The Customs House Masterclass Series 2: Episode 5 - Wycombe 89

Grant's going to start drawing these as well. So what is an extreme wide shot?
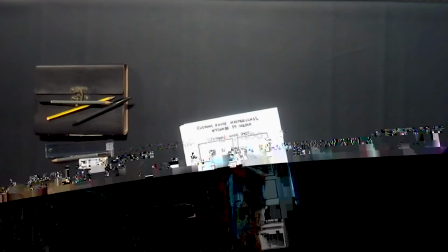Well that word extreme might give you a bit of a hint. First we need to establish where are films going to take place.
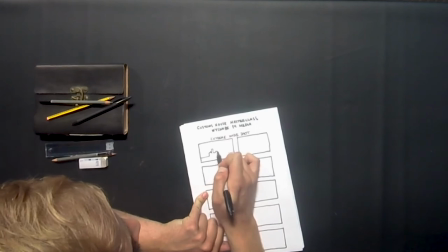Is it set in a castle? Is it set in a big city or town? Or is it set in the woods, someone's house, at the beach? This is important information that you want your audience to know so they know where to expect their film to take place so this is why we draw an
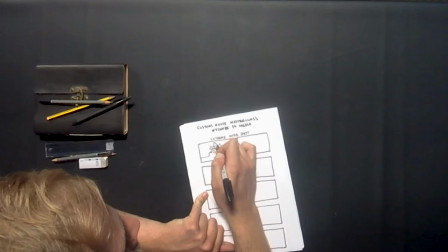extreme wide shot so we can film an extreme wide shot afterwards we want to establish where the location is going to be so this one you want to use the whole space the whole um screen sort of thing that you're planning on there to show
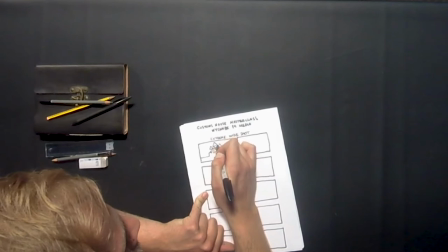a possible location grant what are you drawing so the first one i've drew in the extreme wide shot as an example of a centrally framed one. So at the middle, this is our wonderful castle, a little bit like the Disney castle. Just add a little bit more in there. And this is just to establish where it's taken place.
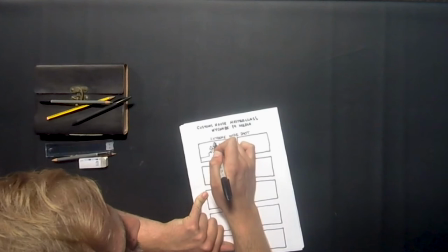So if you think about films like the Chronicles of Narnia, something like that, they would always establish where this actual next scene is going to happen. So I've just drew a little bit of a few mountains there, and I've drew a nice little castle. Now I've also done a cityscape. Now these would normally be at night. So obviously you'd just have lights in the windows, and everything else would be dark. Okay, so this is really important information to give for us. So again, you are really helping your audience out. If they see something like a castle, maybe they know they're going to get a fairy tale. If I see something like a dark cityscape like that, again, maybe it's going to be a gangster story or a superhero origin about, you know, how the villain became, came up with his evil plan or something like that. So again, this is really important information to start off giving your audience.
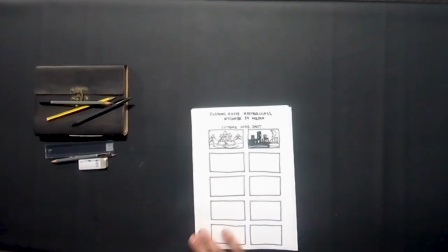How are they coming along, Grant? Are you happy with us, too? Yeah, there you are. All done. Okay, so again, if you're drawing along, you might want to first draw. And again, you can use these in different orders, and for different scenes, you might adjust the orders that you put them. But we're starting furthest back, and we've so far, on our sheet, got an extreme wide shot. A location shot, sometimes called an establishing shot, because it establishes for your audience where stuff is going to happen. So next, we've gone from that extreme wide, and we're still going to be pretty wide, but this time it's just what we call a wide shot.
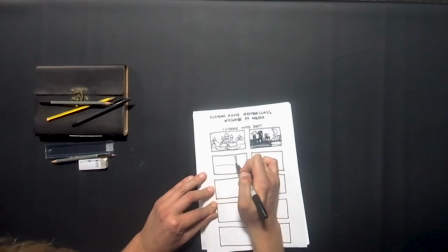Now, we've established the location that our film's going to take place. It might be a city or a town or a castle like Grant's drawn.
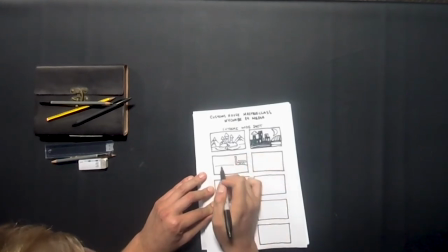But then we want to start establishing the characters. Now, how do you do that? Well, we want to show them a full body shot. And that's what we get with a wide shot. Or sometimes called a long shot, where we can see the person from head to toe.
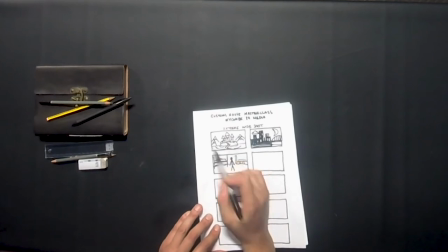Grant, who are you drawing? so from the top of the wide shot where we've done the castle I'm going into one of the bedrooms of the castle overlooking the town and again these don't have to be anything amazing you don't have to be fantastic at all I've just drew a little bit of
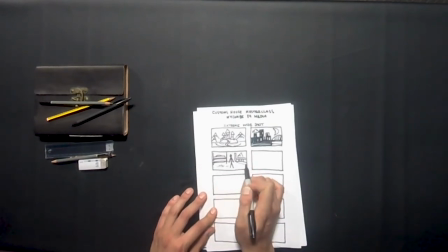a room so we've got a little bit of floor in there we've got a lovely little balcony looking out onto those mountains that we drew above and
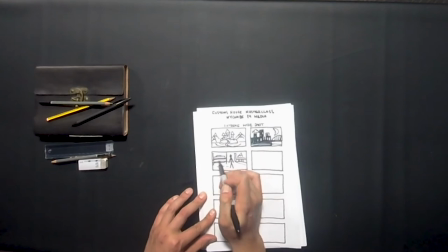we've just drew a little stick figure to show where we're going to place our character in that shot then this introduces the audience to the character itself and a little bit of where they're from what they do or something about them in particular. Yeah, it's a useful piece of information so we can not just first find out and physically see that character, but we get an idea of maybe their costume. So again, if they were wearing very smart clothes or if they were wearing their pyjamas or a suit of armour, this is a shot that would show off all those different things. You would see them in that location as well.